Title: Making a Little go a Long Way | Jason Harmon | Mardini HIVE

All right, next up we've got Jason Harmon. Hey, Jason. Hey, how's it going? Good. So tell us a little bit about yourself. Oh, all right. I am a 3D generalist, motion graphics artist. I operate out of Philadelphia, Pennsylvania, in the U.S. I've been doing motion graphics and design animation for about 18 years. I started out years ago as an editor, then got into more motion graphics, always with a passion for 3D. Like I started out in Cinema 4D back in my college days in the early 2000s, and been using that for a while. And then somewhere along the way, just transitioned all of my work into Houdini, mostly over the past 5 or 6 years. Right on. So what are you going to be talking about today? Today I'm going to be talking about the scene that I built for the rural prompt, and it's a scene with a handful of mailboxes and rocks. I grew up in rural Alabama, so it was kind of that's what came to my head. That's what I remember. It's just long dirt roads and endless mailboxes. So I'm going to talk about that and how I built it up, how to take just a handful of assets and really stretch those and make the most out of them in a scene using some of the scattering tools and also a bit of procedural modeling. And hopefully, if I get to it without running out of time, how to render those things efficiently in Redshift. Right on. Well, let's jump in. Yeah, thanks so much.
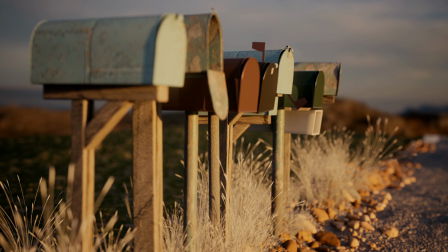100s
Today I'm going to be talking about my approach to building this scene, which was my entry for the Day of Rural.
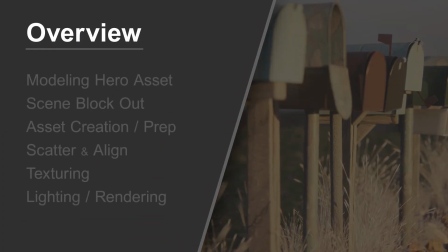106s
As an overview, here's the topics I'm going to be talking about today. First, I'm going to talk about modeling our hero asset, the mailbox,
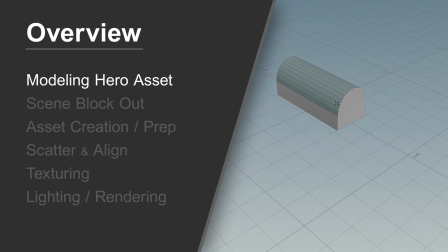112s
and how I was thinking about adding variation to each copy of this, and building the first asset to accommodate those changes.
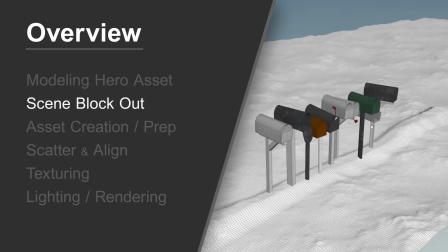121s
I'm also going to be talking about blocking out the scene, how making a few decisions up front can save you a lot of time and show you where you need to focus your energy,
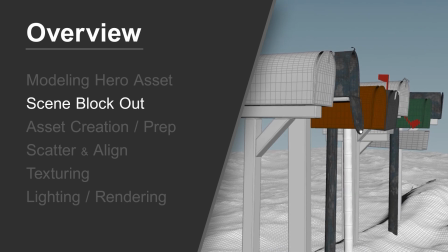130s
not wasting effort on things that won't be seen by the camera.
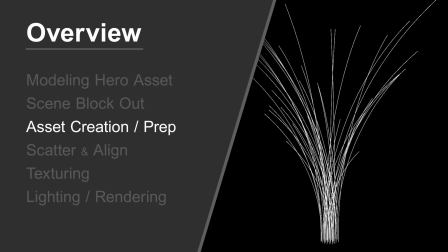133s
I'm also going to quickly show how I created and prepped the assets I used in the scattering system, the rocks and the grass.
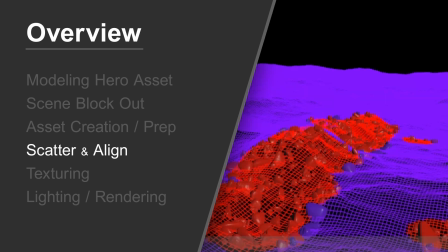140s
The bulk of this talk is going to be focused on showing how to build a reusable scattering system using the scatter and align tools.
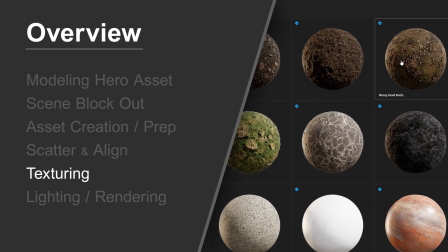147s
Next, I'll go over quickly where I sourced textures.
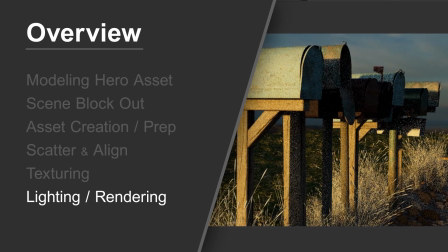150s
Then lastly, I'll talk about lighting and rendering and using Redshift post effects to add light compositing and color for the final look.
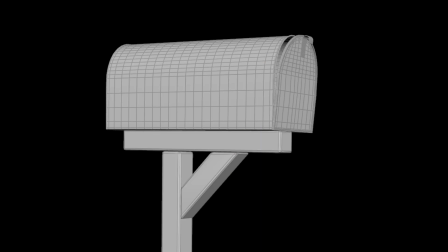157s
Quickly, I'm going to go over how I modeled this mailbox. To begin, I just used basic polygon modeling tools.
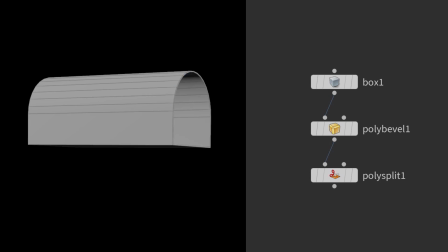164s
I added some subdivisions so I would have enough detail. I split the door off and then added a transform so I could have some of the versions of the mailbox with an open door.
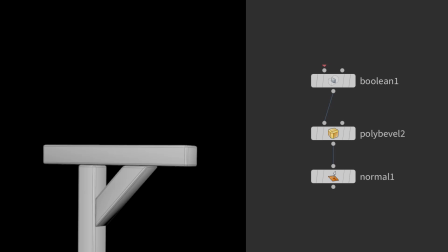173s
For the posts, it's just simple boxes, the 45-degree angles booled and beveled.
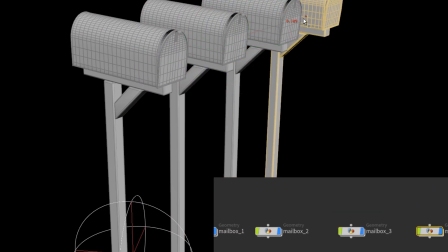178s
And then here you'll see how I took one mailbox, duplicated it many times, and then in world space repositioned and rotated each copy to add variation.
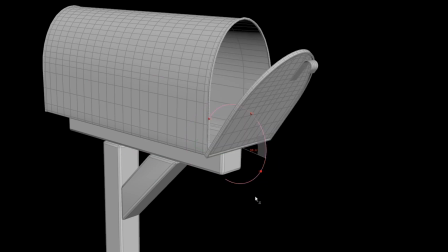186s
Then per box I went in and started manipulating some of the elements to have more variation.
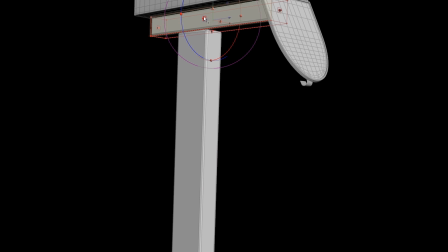191s
I opened some of the doors, added or removed latches. I changed some of the styles of the posts, made some round, some fatter or skinnier.
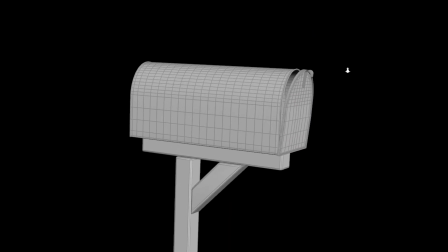199s
And then lastly I wanted to add some dents and to make the mailboxes look old and weathered.
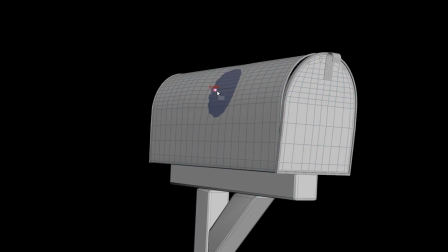206s
I did this by using an edit SOP with a soft select and just pushed and pulled points until I was happy with the look.
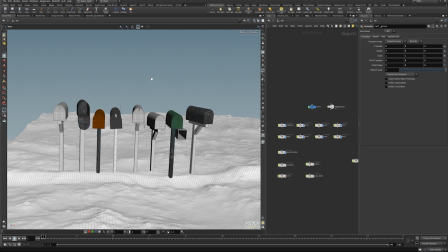213s
Once I had the mailboxes in place, the next thing I knew I needed to do was to lock in the camera's position.
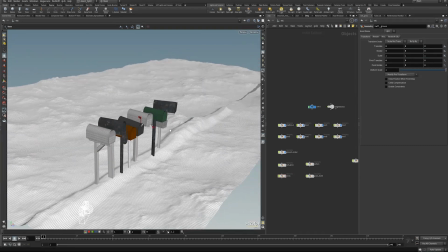220s
And here's why. My scene's not very large, and I knew that there were going to be issues with it.
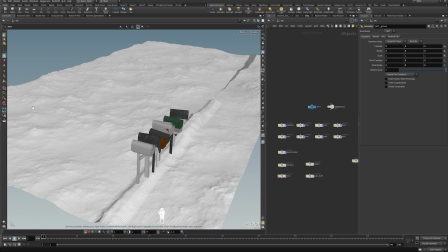227s
Here's the back edge of my scene, and I knew I wouldn't have time to model any other scene elements to cover this up. I was only have time to model the rocks and the grass and the mailboxes themselves. So to help with this, I knew I wanted to be close and focus on the mailboxes.
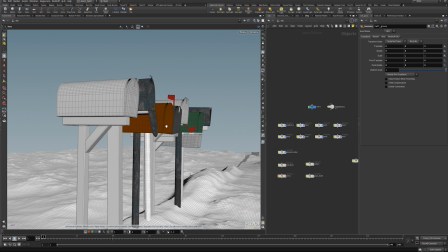245s
I also knew that I wanted to use shallow depth of field, sort of hoping that would cover some of my issues that are going on back here.